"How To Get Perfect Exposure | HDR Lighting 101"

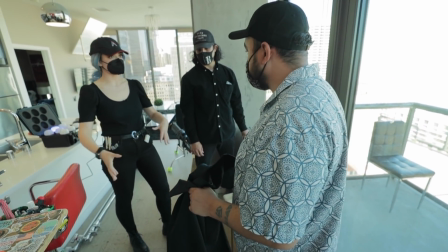0s
Yeah. And then we have this visqueen. I think with all of this together, we can definitely block it out. Visqueen.
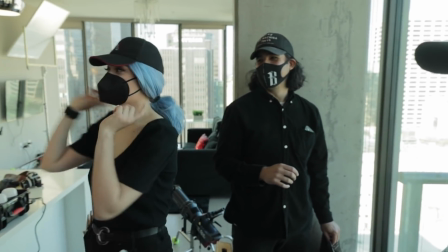5s
Visqueen. You know, this queen is gonna go over there. Oh, let's go! Get out. Hey, I'm Valentina V and welcome to 4-Minute Film School. Today we are lighting interiors with the exterior in mind. And the exterior, it's pretty good. Welcome to my apartment. Let's go.
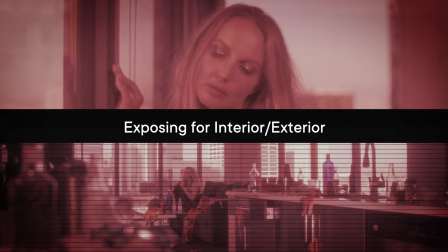Confession, it's not my apartment. We rented this for the set, but like, how cool would it be if it were?
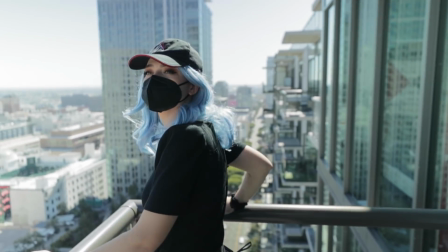39s
We are on the 22nd floor of a skyscraper in downtown LA, and we have the coolest view.
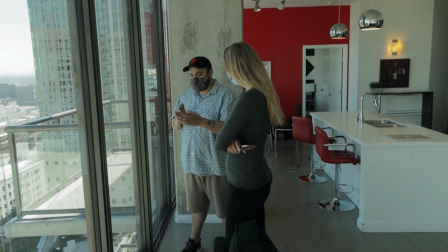44s
I wanted it because I wanted to show you how to control your lighting when you have big windows and a lot of stuff in the back that you want to show. But if it's properly exposed on me, it's blown out in the background. And if you expose for the background, then I am too dark.
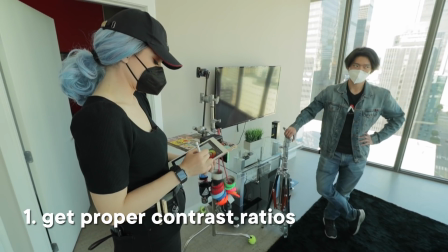63s
So how do we work with those contrast ratios? How do we work in a high contrast environment?
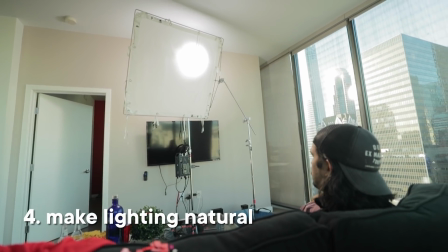70s
How do we use the dynamic range of our camera and then add lighting on top of it to make something evenly lit and well proportioned? Today, I'm super excited to have my friend and fellow filmmaker, Kevin Reyes, joining me to help me out. Kevin, tell the people who you are. Hi guys, thanks so much for having me, Valentina. My name is Kevin Reyes. I am a DP out of Los Angeles, and I'm so excited to be working with the wonderful Valentina and the rest of the Aputure team. Today's got a lot of cool things in store. We're in a really cool place. What do we got today?
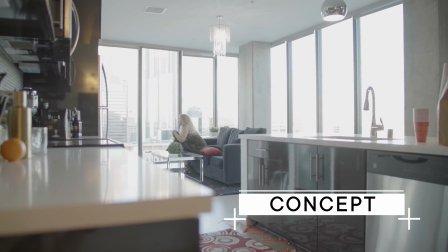100s
Today, we are shooting this scene in this apartment. We have a lady who had a party last night and she's recuperating from that.
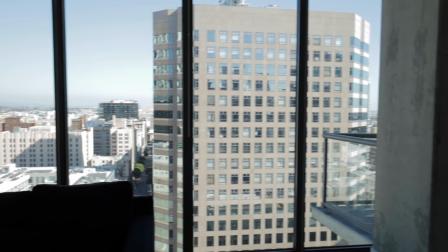108s
So Kevin, when you're in a place like this, there's giant windows, maybe some sun spill potential. What's the first thing as a cinematographer that you look at? Yeah, that's such a great question. When you have such a big open windows, you see everything from the outside. It's so important to problem solve and set yourself up for success by seeing where the sun's hitting.
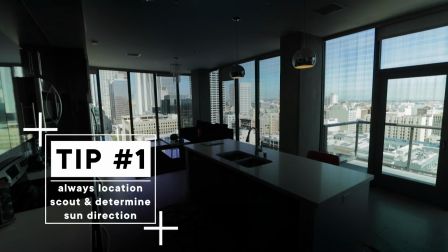128s
And I know Val went on a couple location scouts and chose this room specifically. I would also say that it's really important to know when you're shooting, when in the day you're shooting, and plan for that,
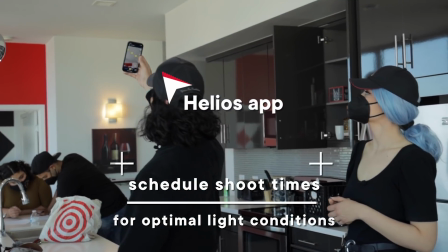139s
as well as what season or what time of the year, because we just had daylight savings actually.
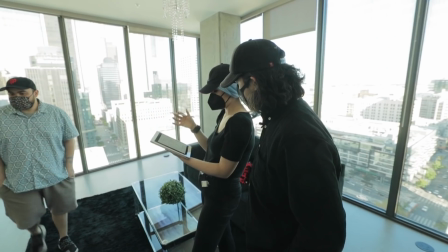144s
So the sunset sets later, and that's something that we had to plan around. All right, I'm gonna talk about lighting in a second, but first I want to set up my frame. So I'm gonna go do that. COVID high five.
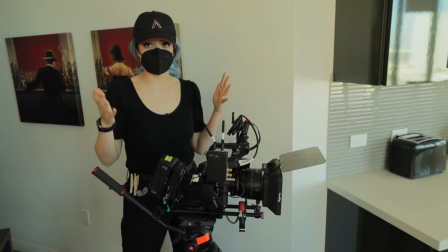160s
So this is before production design, before lighting, before we do anything. This is what the shot would look like.
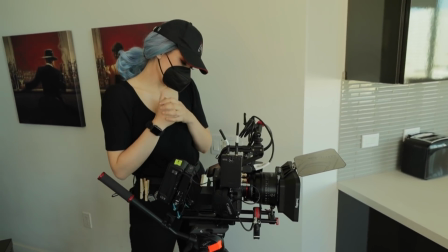167s
3, 2, 1, action.
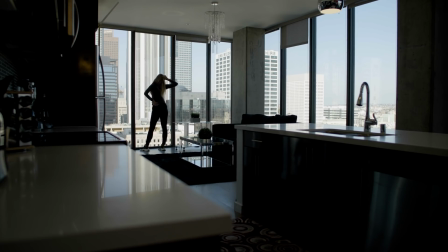172s
You can see in this before, number one, the windows are properly exposed, but everything in the foreground is dark and it's just very flat looking.
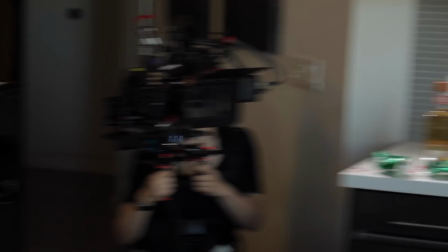182s
So we're going to take every place that is dark and point a light at it.
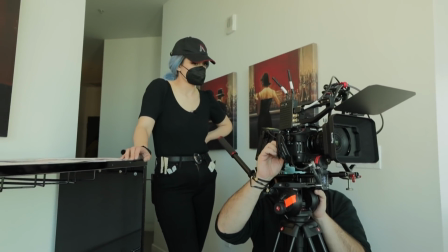187s
So to figure out what focal length I want, instead of switching it out all the time and checking, you can use an app like the Cartridge app.
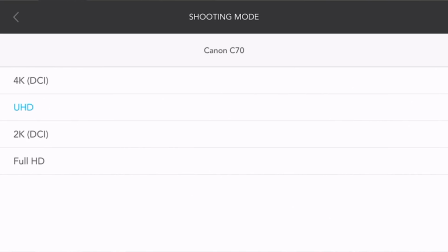196s
You can dial in what camera you're using, what lens you're using, and what focal length, and kind of guesstimate it with your phone.
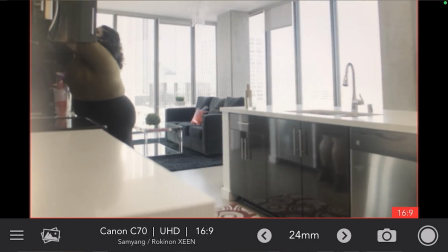203s
And that's how I knew that I wanted to shoot this on a 24. And the reason I want
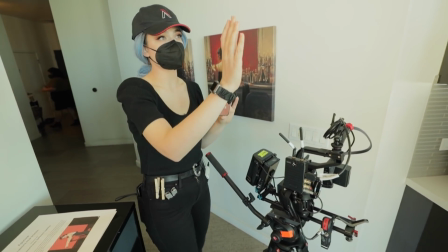208s
to shoot it on a 24 is because I don't want to see anything beyond this second column.
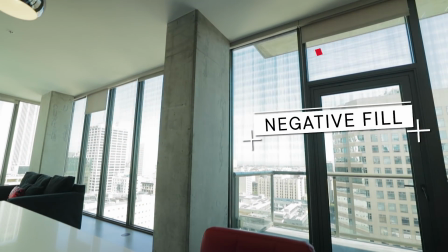213s
So these 4 windows, we are going to black out so that we can have a little bit more dimension and so that our key light can play more in the scene.
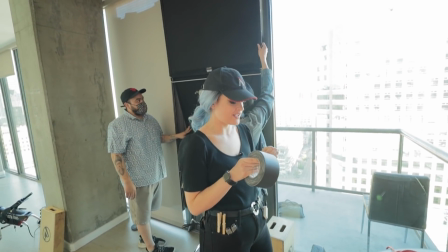221s
This is my thick tape with 2 C's. Thick tape.
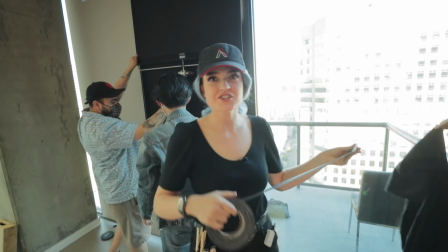227s
It's 2 inches. I actually keep a lot of different sizes of tape around.
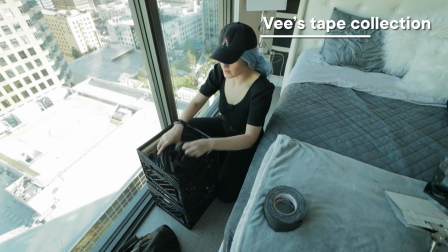232s
Do you want to see my tape collection? Okay, let's take a look. So I have all sorts of things here, like a little bit of felt just in case.
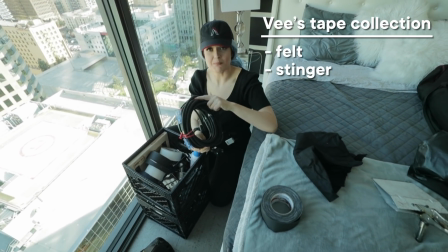239s
I have some stingers. A black stinger is a must because it can hide in shadows if you need it to.
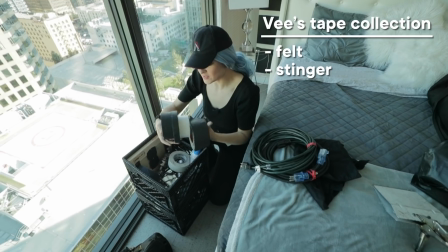245s
And my little tape collection, I have some 2-inch, 1-inch, 1/2-inch gaffer's tape.
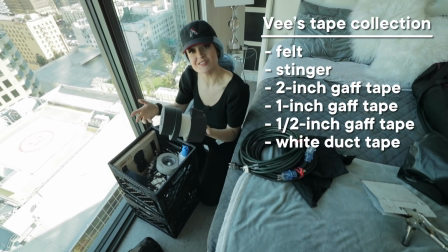252s
I have some white duct tape because gaff tape is expensive. So if you need to grease something with white, use duct tape instead.
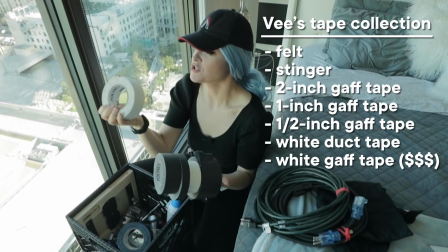259s
I have white gaff tape, the actual most expensive substance on the planet.
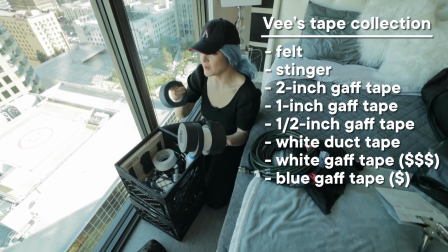265s
And then I have actually pretty cheap blue gaff tape. So this is when you just need gaff tape, but you don't need it to be black because black's also expensive.
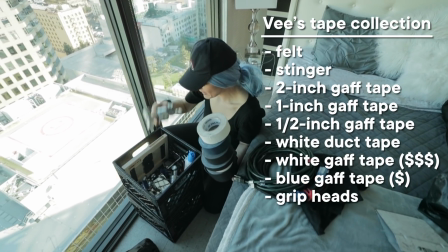273s
I also have just a bunch of grip heads, clamps, cube taps,
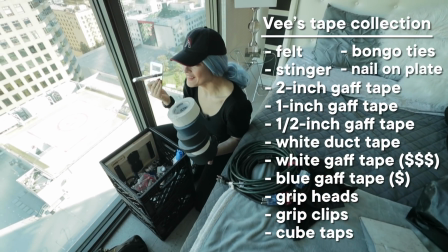281s
bongo ties, baby pins. Yeah, I'm a hoarder.
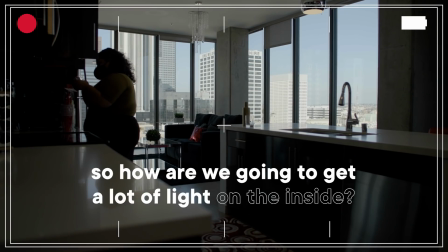287s
So how are we gonna get a lot of light on the inside to expose for the outside? And how are we gonna hide a light so that we don't see it in the wide?
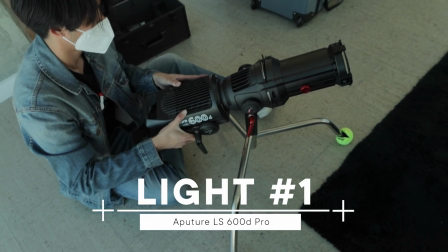297s
So I have the 600D over there. So with the spotlight mount, we might double up on the 600 depending on how strong it is. We're gonna bounce the light with something that is highly reflective. That is mirror board.
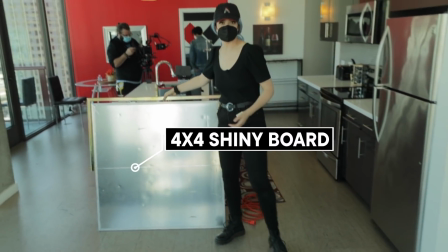309s
Now this mirror board is quite heavy. Yeah. So instead of putting it on a C-stand, we're gonna put it on a combo stand, which is just a lot more heavy duty.
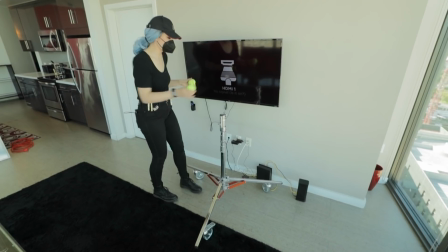319s
So we're gonna respect the location. We are gonna put this stand up right against the wall, but you know what?
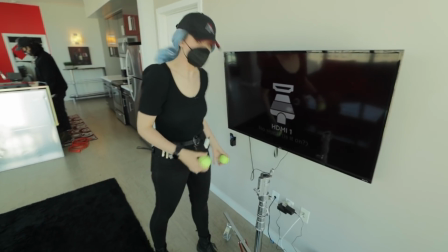324s
It might move, it might get bumped, it might ruin the wall, and we don't want that because it's a classy place.
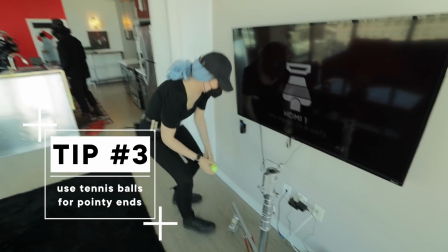330s
So you just take tennis balls, cut them up, and then put them on the ends of your stand.
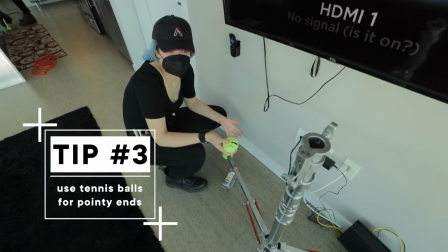335s
If this is a C-stand, you could put it on the legs of your C-stand.
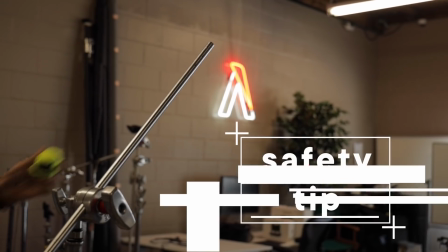339s
Also, these are highly visible, so you can put it on the edge of an arm of a C-stand if you're arming something out and you don't want someone to walk into it.
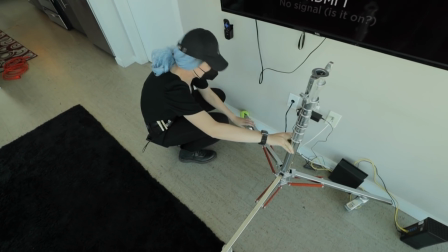347s
So now, so soft, so good.
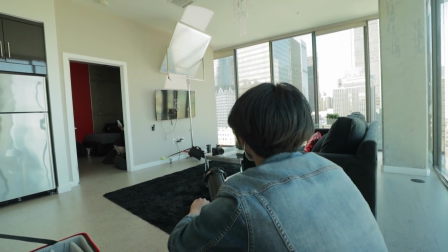352s
Unique challenge filming in skyscrapers is that all the other skyscrapers are reflective.
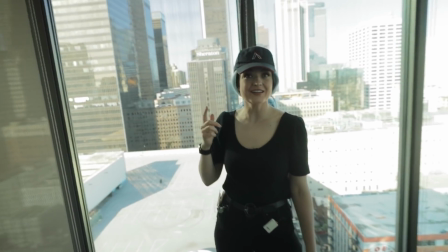357s
So you can see, even though this isn't sunlight, it's reflected sunlight off of that building over there.
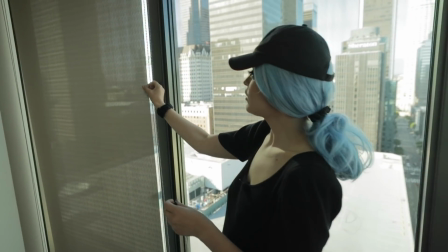363s
So this one we're blocking out. Also, it has a little bit of light leakage.
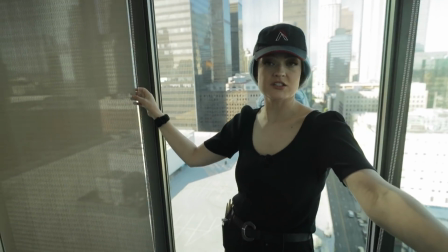367s
It has a little bit of spill, and it's actually spilling onto the couch in not a very pretty way.
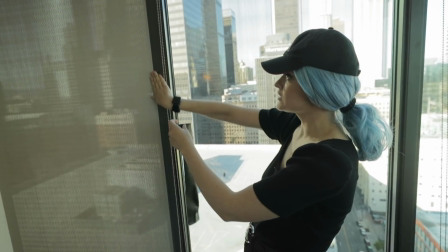372s
So I'm going to just gaff tape the edges so that it is a solid line, there's no spill.
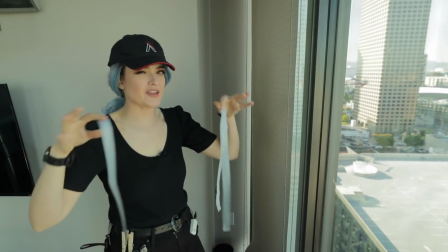379s
Taking my thick tape, making the most of it, because this is expensive. So my original plan of using the mirror bounce board actually didn't work out so well.
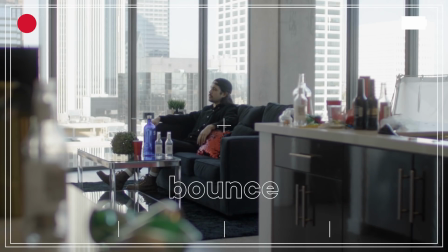390s
Let's strike it on. As you can see, it's basically the same thing. It hasn't done a lot, which tells me that that mirror board is just not quite mirror enough.
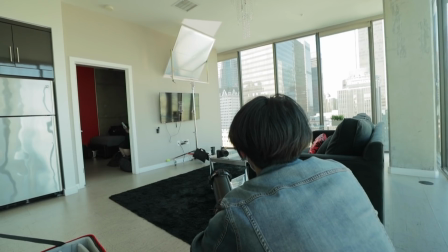401s
If it was a true mirror, it could just directly bounce that light. But because it's more of a hazier, diffused mirror, it's just not punchy enough. So instead, we're gonna need to aim the light directly at the talent.
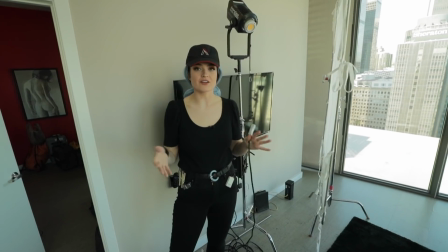415s
You know, sometimes plans change. That's why cinematography is an imperfect art, and that's why it is art.
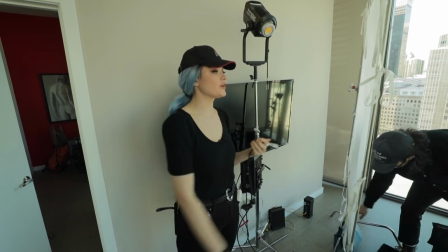422s
So my mirror board didn't work. Instead, we're gonna put up the light with the diffusion in front of it.
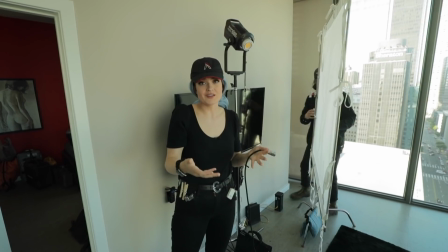428s
And it's still gonna be a nice, soft, directional kind of look, but it's gonna be a lot stronger now that it's not bounced.
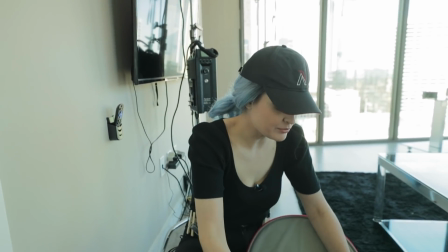436s
So in order to have this light be a lot more directional, I'm gonna put the F10 Fresnel on it.
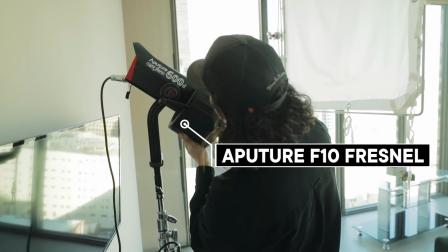442s
This is basically going to double the intensity of the light,
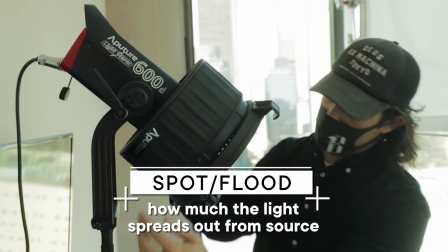445s
as well as give us an ability to spot and flood it to control how much of that circle of light we want around our talent.
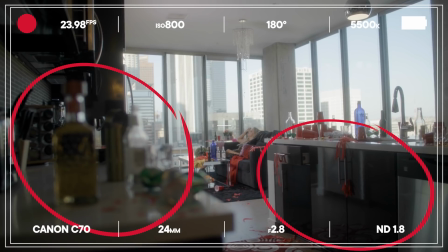454s
In order to add a little bit more light on the foreground, we have this production design here, all these cans, and we have this really dark cabinet. We're going to arm out a 300D just on top of camera over here to add a little bit more to the foreground and again,
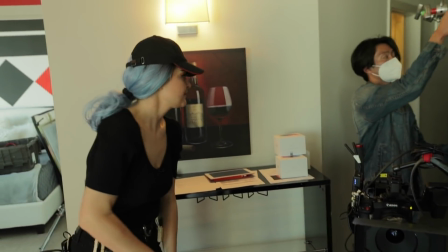470s
even out that exposure across the scene. Actually, hey Tway, let's switch it up.
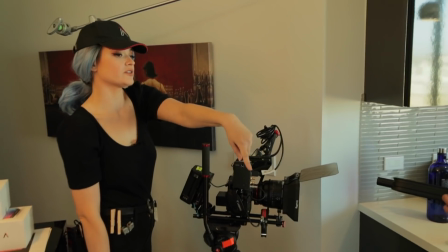476s
Let's put the 60D on here. Let's put the 300 on the legs over there.
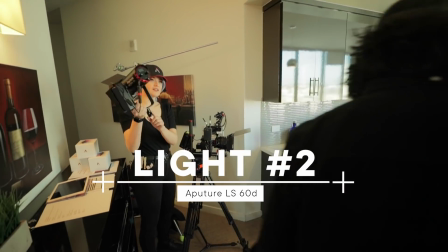481s
Got it. The 60D can be a lot closer to our foreground here. Okay.
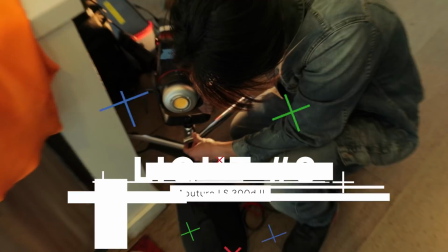485s
But the 300 has to be a lot farther from there and it has to cover a larger distance.
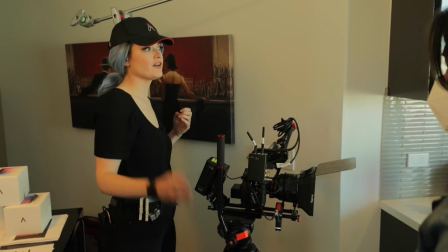490s
So I just want the more powerful light on that bigger area.